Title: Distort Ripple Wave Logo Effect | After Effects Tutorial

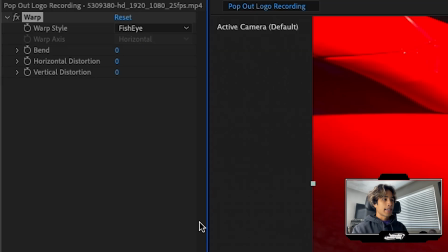224s
We're going to set everything to zero and now what we're going to do is we're going to hit the drop down, hit the drop down effects,
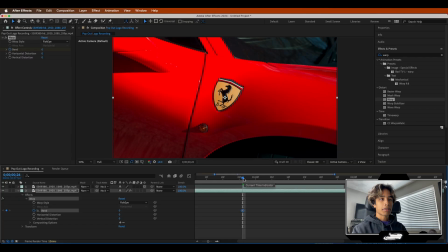230s
hit the drop down on warp i'm gonna create a keyframe at bend at zero at the very beginning of the clip go in towards the middle of the clip and we're just going to decrease that to negative 100 so that creates this really weird warp effect and then copy command
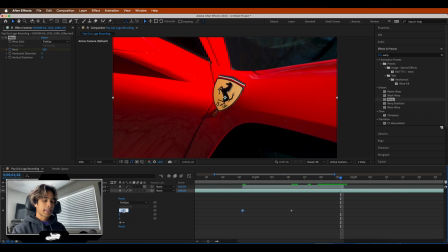243s
c that last and then go to the very end of the clip and set everything back to zero once again so now once you play that out we have this
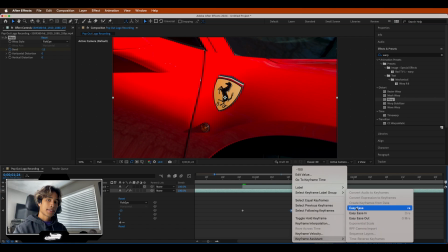250s
really trippy warp effect i can just go ahead and right click this train this to easy ease right click this change this to easy ease
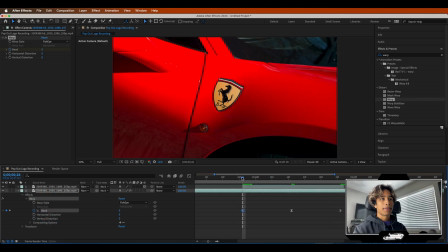258s
in and then right click this change this to easy ease out so that way we have like a smoother animation effect honestly it looks pretty cool if you ask me i'm just going to go ahead and mess around with these keyframes you can bring them closer together to make the effect faster you can move them around on different parts of the timeline and that way we have this effect so it looks like my logo is being popped out when the
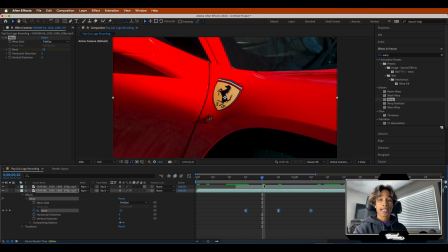277s
car bounces back it looks pretty cool and trippy now it's time to add this cool ripple effect now this is a little bit more of an intense effect the first thing we're going to do is we're going to go to layer we're hitting new and we're going to create a new solid make
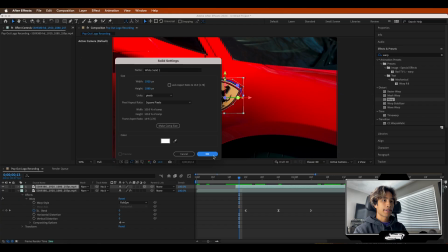288s
sure that is a white color and you can just name this whatever it doesn't matter then what we're going to do is i'm just going to turn down
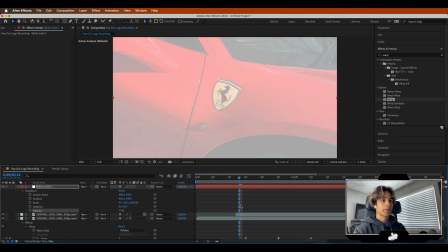293s
this opacity so i can see through it and see what i'm doing i'm going to grab my pen tool and i'm going to create a very very basic mask around my logo right here just a very simple
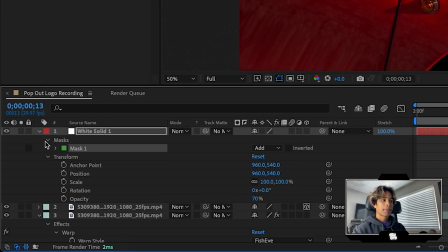303s
basic mask that one we created before i'm gonna hit the drop down on mask i'm gonna hit the drop down on mask one and
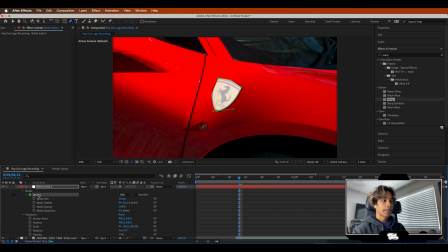310s
I'm going to increase that expansion a little bit and then what I'm gonna do is I'm gonna hit command D to duplicate that mask so now
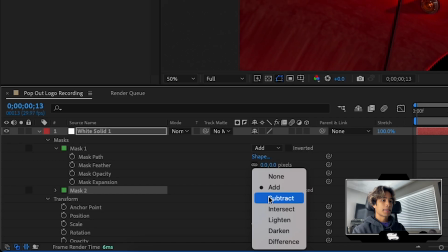317s
we have two masks and for the second mask what I'm gonna do is I'm gonna change it from add to intersect I'm gonna invert that mask and
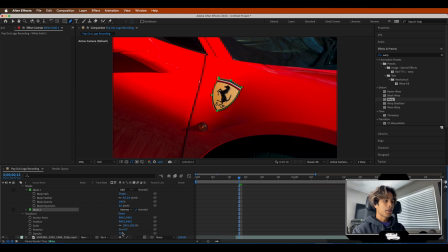324s
now you can see we have no mask at all but don't worry that's because all you have to do is just mess around with the expansion of the
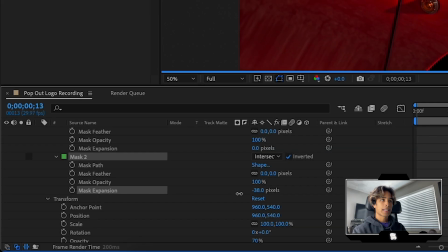330s
mask so if I had to drop down on mask two and I decrease that expansion we have this nice like border stroke effect going on
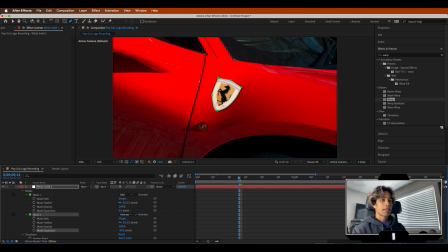337s
right here so I'm just gonna set that to about like 40 and then what i'm going to do is i'm going to set a keyframe at mask expansion there right before the effect like pops out and then while the effect is like mid-air i'm going to have this border expand so it
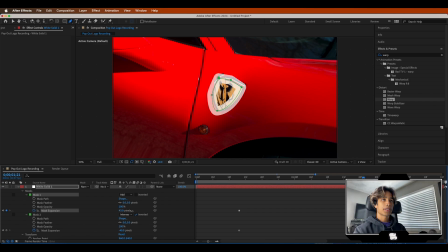352s
goes all the way to the edges of the video so what i'm going to do is i'm going to first increase the expansion of that first mask right there so
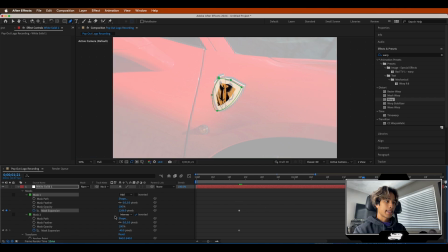358s
just increase that until it goes all the way over to the edges and then i'm going to increase the expansion of that second
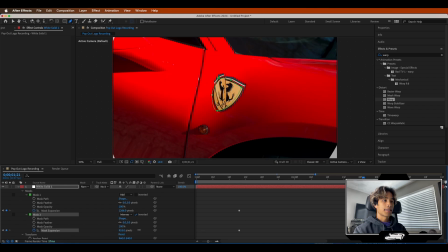364s
mask so that it follows it and goes all the way to the edges of the border and the key thing is you want to make sure that it
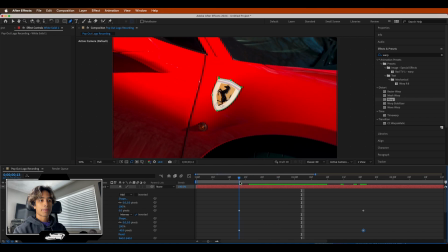371s
just follows like we have a nice stroke like that so honestly that looks pretty cool so boom there we go that looks pretty cool if
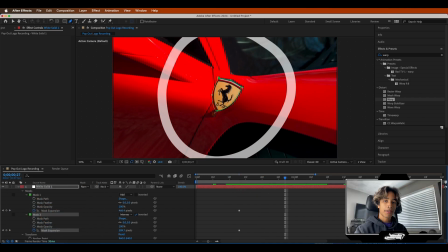378s
you ask me this is basically going to be our ripple effect so however fast you want it however like slow you want it just go ahead and
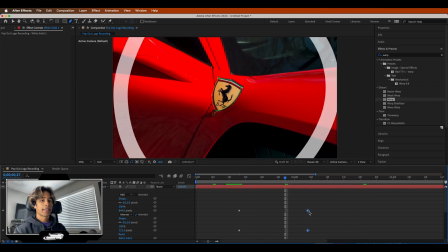384s
adjust those keyframe positions and i'll just change the speed of everything i might just go ahead and right click those and of course you guessed it
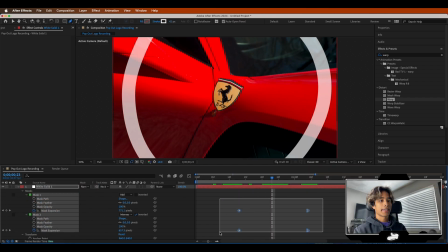390s
easy ease in you have to mess around with keyframe beziers because they seriously just make your animation so much smoother.
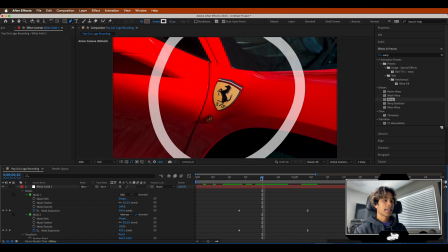397s
So that looks pretty cool. Now what we're going to do is we're just going to go ahead and crank up that feather just a little bit so that it's not super harsh on the edges.
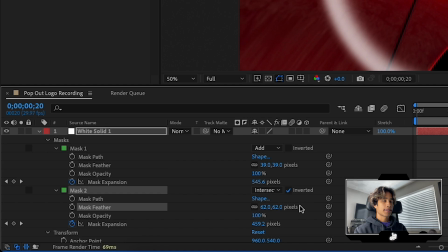404s
So the feather there and then the feather there like that. So it looks like a little cool smoke, misty ring.
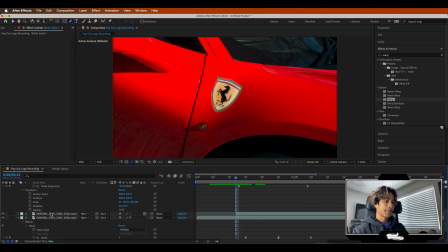410s
And then I'm just going to go ahead and set a keyframe on the opacity actually right before it starts. And I'm going to change the opacity to zero so at the very beginning so it like kind of like fades in and then it's
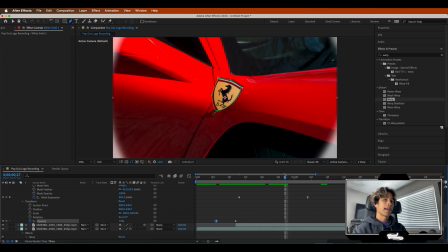424s
like pops out it's gonna look really cool when we apply our displacement map okay so now what we're gonna do is we're just going to right click this whole
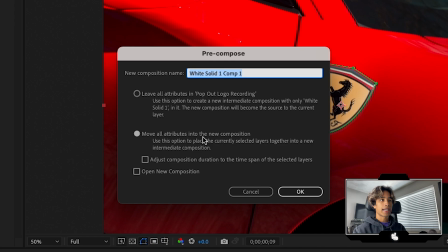431s
thing we're gonna pre-compose the entire thing make sure you select move all attributes into a new composition and you can call this like ripple now
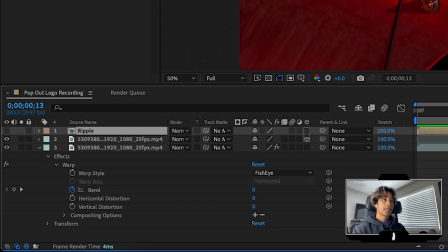438s
we have our nice ripple effect we can go ahead and actually turn off the visibility we no longer need it create a new adjustment layer by going
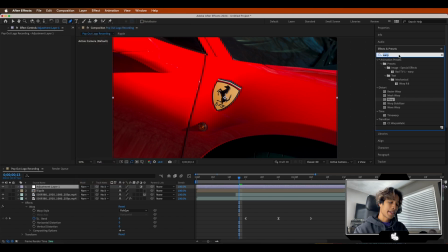446s
to your layer. And now it's time to apply our displacement effect. We're going to go to our effects. We're going to search for displacement right here. And I'm going to search for displacement map and apply that to my adjustment layer. And you can see everything's kind of looking trippy, but don't worry.
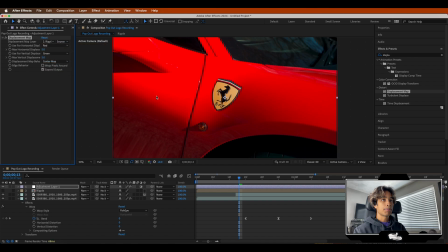459s
We're going to change the displacement map layer from adjustment layer one to ripple. And now you can see, boom, nothing happens, but don't worry.